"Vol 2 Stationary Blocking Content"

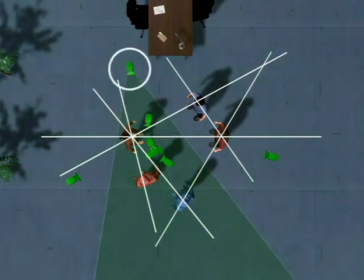As with the blue man, we'll add a close-up on the red man, and a wide shot to function as reverse, while the woman's close-up works the same.
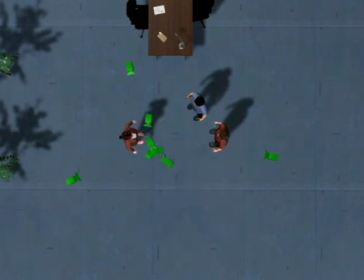That's it, and the only other thing we'll do is take the 2 close-ups on the blue man's stops, which are single shots from almost the same location, and combine them into a single camera that pans. As he walks, we'll still get the 2 shots we need and have his movement covered as well.
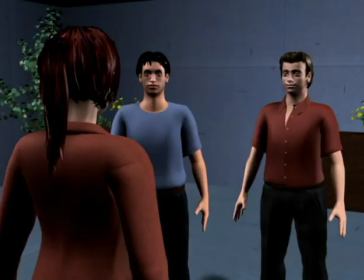So to quickly cut this together, let's start in this 3-shot.
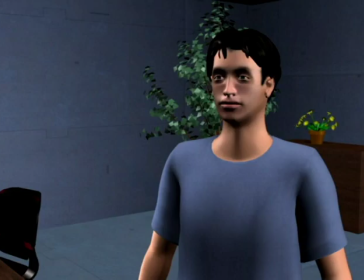Then go to the close-up on the blue man, the close-up on the woman, and the close-up on the red man.
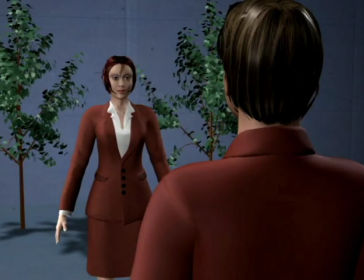For more personal dialogue between him and the woman, we'll cut between this reverse, which is a 2-shot, and the 3-shot.
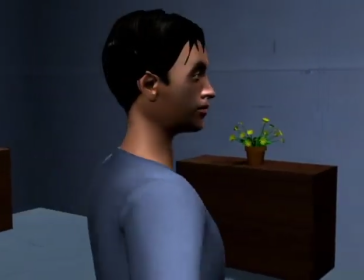The blue man walks, and we pan with him over to his next stop, where the woman's close-up is still good.
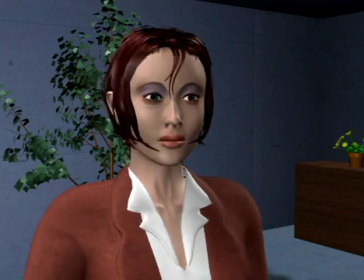She turns back to the red man, we go to the reverse 2-shot again,
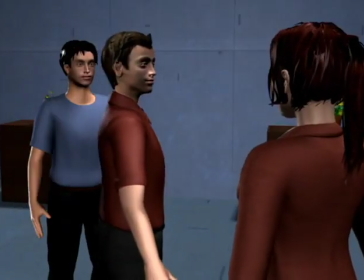the man walks, and we cut to this reverse for his arrival, which we can relax about because we're on the good side of the line throughout.
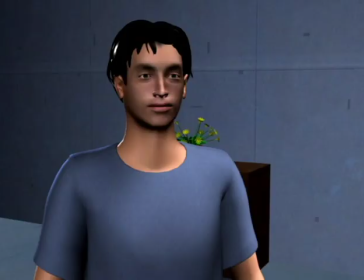To finish the dialogue here, we'll use this camera, the blue man's close-up, which was now the result of a pan instead of a lock camera,
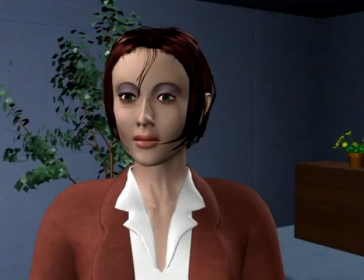the close-up on the woman, and the close-up on the red man.
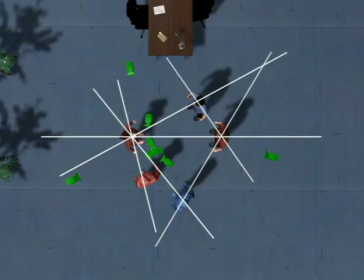So by placing phantom characters at each of the stops and then covering it as if it were static dialogue is very straightforward.
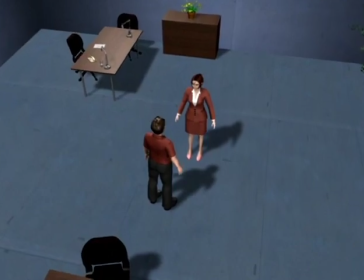A thing we did in the last scene that's worth looking more at is sandwiching cameras between lines.
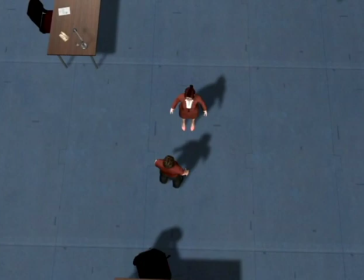One would generally think that cameras placed in the middle of the scene would create more line problems, but they often end up working for both sides of the line. In this scene, the man will walk over here, so we'll sandwich the close-up on the woman between the 2 lines, and add a couple of reverses on the man.
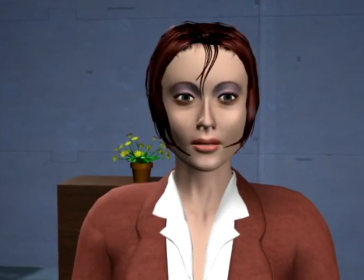So starting in one of those reverses, we're in the close-up as the man walks to his second stop. With her camera between the lines, it works for both sides.
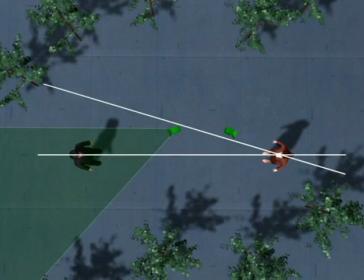This would also have solved the situation from before with the characters away from each other. If we'd drawn in the lines, we could have placed a single panning camera on the man and sandwiched her camera between the lines.
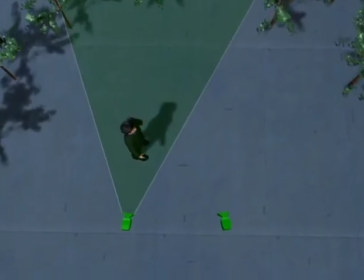The last thing we'll work with is to avoid what we'll call sweeping lines. To look at that, let's first look at a character moving between 2 points covered in 2 cameras.
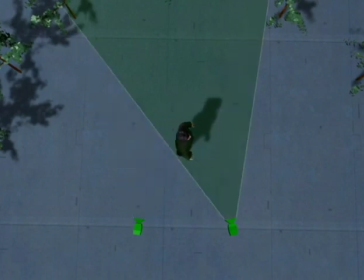As he walks out of the first shot, he simply walks into the second, and we're fine because his walk creates a line here.
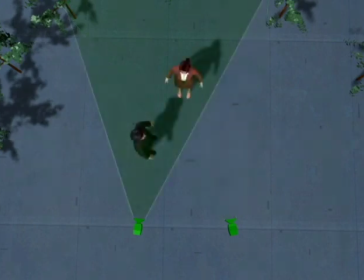But if we bring in a second character, we're suddenly dealing with a line going this way, and no matter how we set it up, we're going to have line problems. As the man walks out of the first shot, there's an immediate line cross and we're on the wrong side. But more than that, we have to hold in this camera until the line is past the other one.
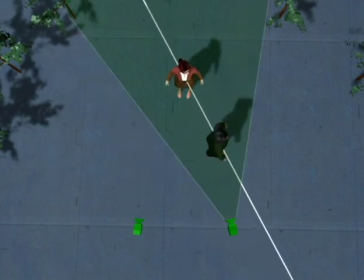This can become a real head scratcher.
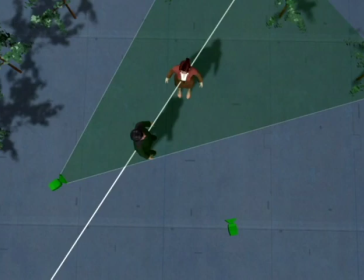If we try to better it by moving the first camera out here, we eliminate the first line cross, but we're still forced to hold in this shot until the line crosses the other camera.
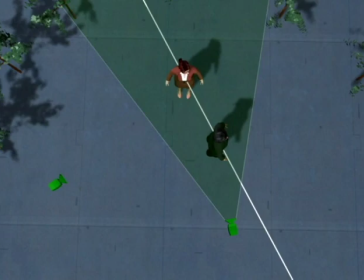We could try other combinations, but the bottom line is that any arrangement that causes the line to sweep through several cameras is going to be a headache to edit.
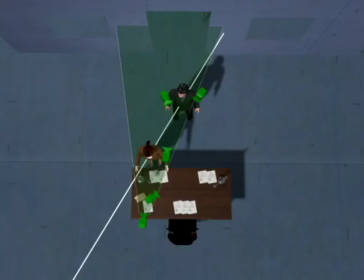If we return to the first script staging, we had Jennifer moving between these 2 points, and we could easily have wanted to simply do 2 over the shoulders, one here and one here. If we'd set it up like that, we would have had a long gap in our walk with no editing options.
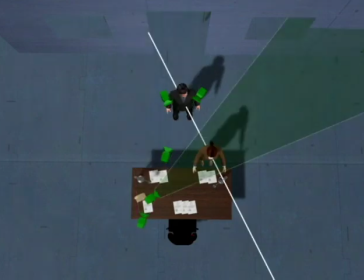So what we did instead was modify the camera for a second stop to get them close together, giving us a camera to cut to immediately.
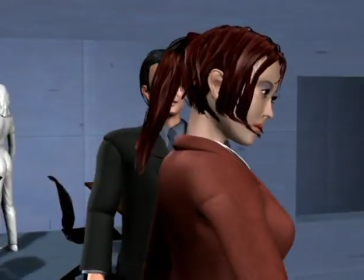As she walked out of the first shot, she could immediately step into the second, and we wouldn't have to wait for a line cross to finish.
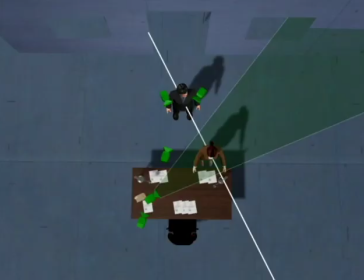In order to work more with managing moving lines, we need some real situations, so let's hold for now and deal with it again on Volume 5 and 6.
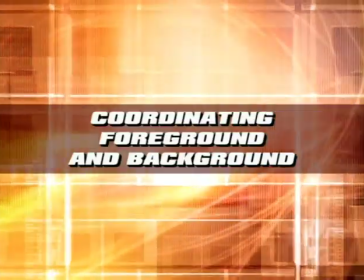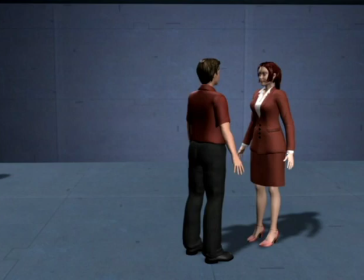For the remaining part of this volume, we'll work with creating the maximum amount of depth in the frame. A frame of film is inherently two-dimensional, and shots made without any consideration about depth often come across as flat and uninteresting.
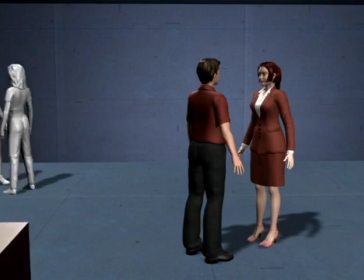But depth doesn't come automatically, and we have to work at creating the illusion of it.
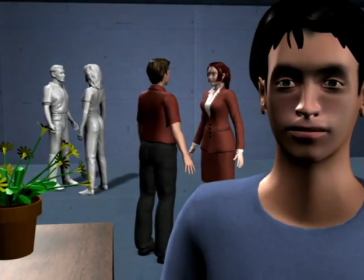However, it's also an extremely creative aspect of staging because it allows us to direct the attention in and out of the frame, which gives us a whole other means of expression.
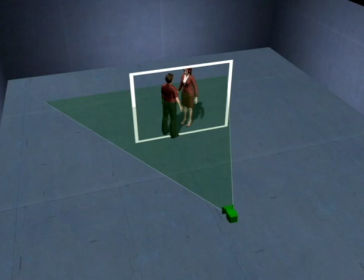Before we get started on that, we need to look at a couple of things. First of all, depth is created by arranging shots in layers or planes. So while the characters may be in a middle plane, we're bringing in some extras for a background plane,
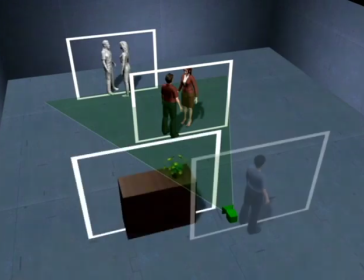a plant for a foreground plane, and a third character in an even closer foreground plane. This is a helpful way to look at it because the way we create attention shifts between depths is really by sliding planes in and out, as here where the third character steps in and out.
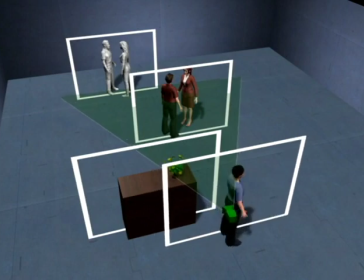So the plane actually exists before we slide it into the frame.
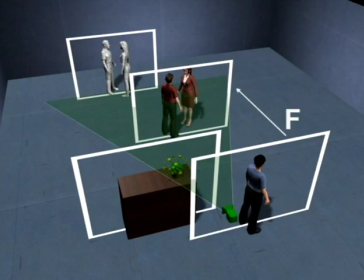Or by shifting focus between planes, or very often by doing both at the same time.
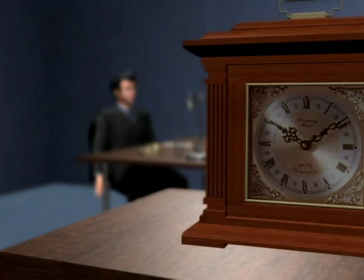Secondly, shifting focus or racking focus is both a necessary aspect of working with depth because it's usually impossible to keep the entire scene in focus at the same time, but it's also an aspect that looks so good it's often a goal in itself.
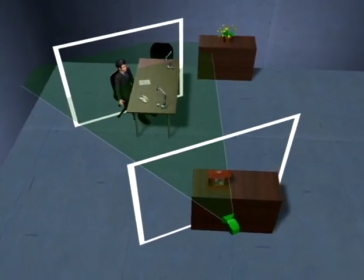However, a crucial distinction to make here is that all we should be concerned with is creating layers.
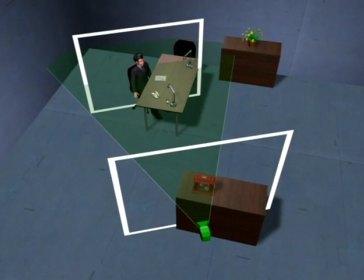When we're blocking, it's much too early to be concerned with focus, but if we make sure to block with an eye on depth, we can have focus be one of the last decisions we make minutes before shooting.
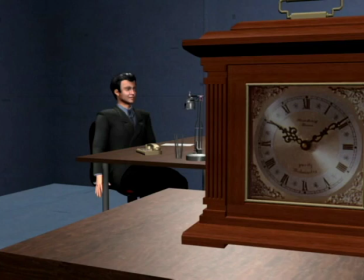This means that if we imagine a shot where we rack focus from a clock over on a character, all we should be concerned with is creating 2 layers. At the last minute before shooting, we can then decide on how and when to rack focus.
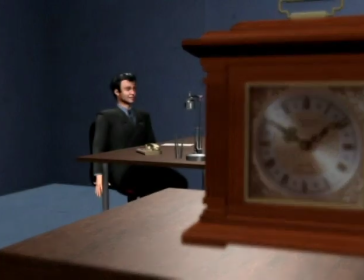This is better because it ensures that we're always going for the most meaningful compositions, and racking focus then simply becomes icing on the cake.
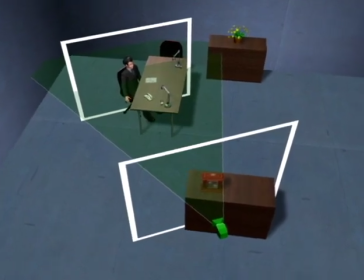So in the next chapters, we'll work exclusively with staging for depth, and then take the discussion on focus afterwards.
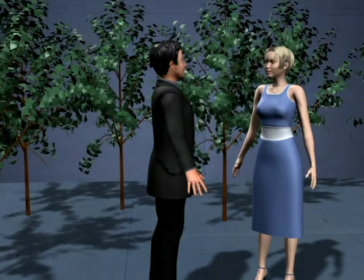Before we get into the really interesting ways to use depth, let's work with foreground and background planes. Many shots can be helped by either putting something in the foreground or by finding something to shoot through.
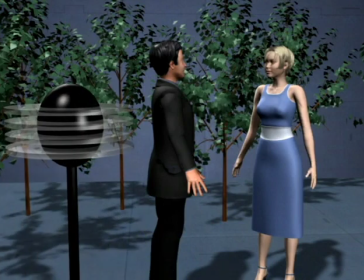Here we're bringing in a plant, but it could be anything, and it's usually much less intrusive than one would think because the focus on the characters will blur it out.
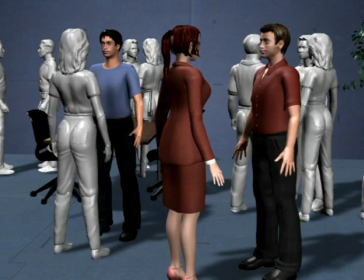We'll call this arbitrary foreground because it's almost irrelevant what it is.
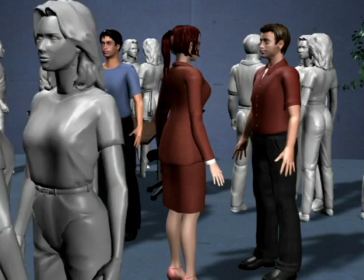Here the characters are at a party, but let's bring some partygoers into the foreground, which helps the main characters blend in as well as enhances the depth.
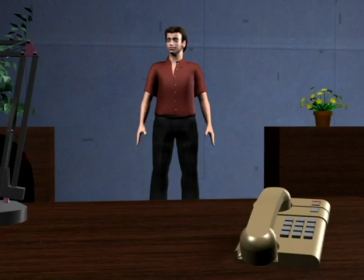Here we framed a phone in the foreground as the man walks into the scene. Here we've placed a lamp in the foreground for no other reason than creating depth.
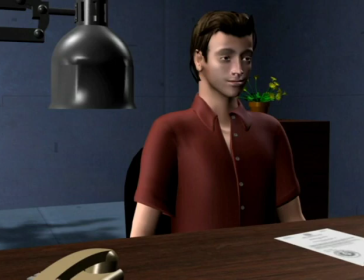But having it continue outside the frame also makes the scene part of a real world, as we looked at in the chapter on open and closed framings.
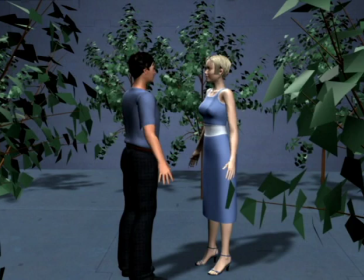The more foreground we put in, the more we often get the sense of hiding behind something.
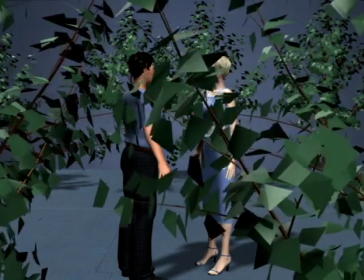Here the branches simply create interesting foreground, but if we put them very close together, we get the classic stalker shot where we're really seeing the scene from a bad guy's POV.
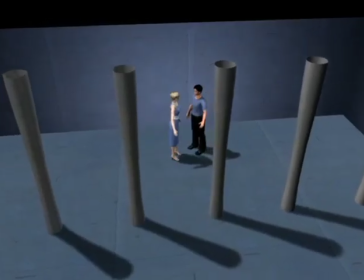The other way to do this is to place cameras to get objects on the set into the foreground.
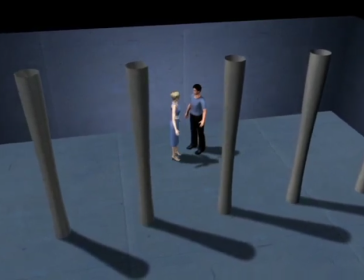Here the characters are having dialogue between some columns, and we could of course frame it like this, which is quite flat.
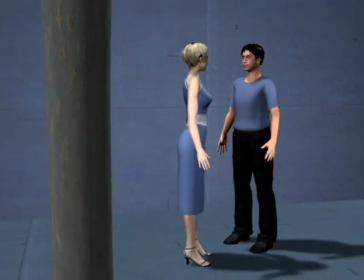So let's move over here to get one of the columns in the foreground. Here we're framing the car in the foreground.
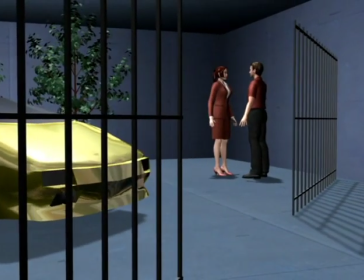Or we could move over here to get the fence in the foreground too. When we're using fixed objects for foreground,
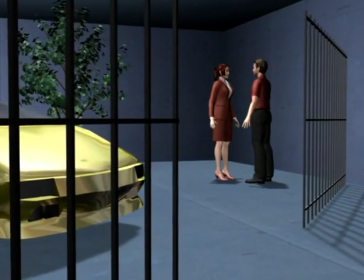it's best if we can work it out in advance so we can weave it into the camera plot without having to make big changes on the set.
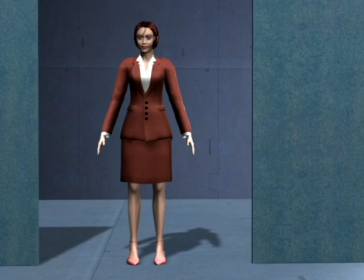A more explicit way to create foreground is to create frames within the frame. This is a great framing tool even if we're not using it to get depth, as here where the character is standing in a doorway and on the same plane.
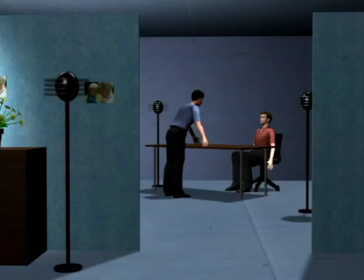But the same type of shot from outside a room uses the doorway to make a frame within the frame, with the edges of the doorway as arbitrary foreground, creating a separate layer.
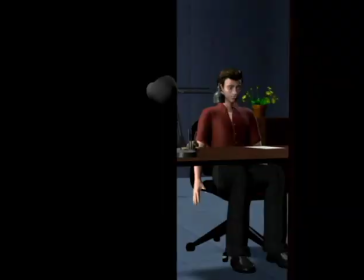Frames within the frame very effectively direct our attention. Here we're shooting through a door that's barely open, and since there's nothing else to look at, that's where our attention goes.
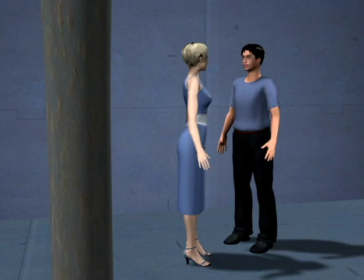Returning to the shot with the columns in the foreground, we're really masking out part of the frame. If we mask it out more, we're deliberately directing our attention to the right.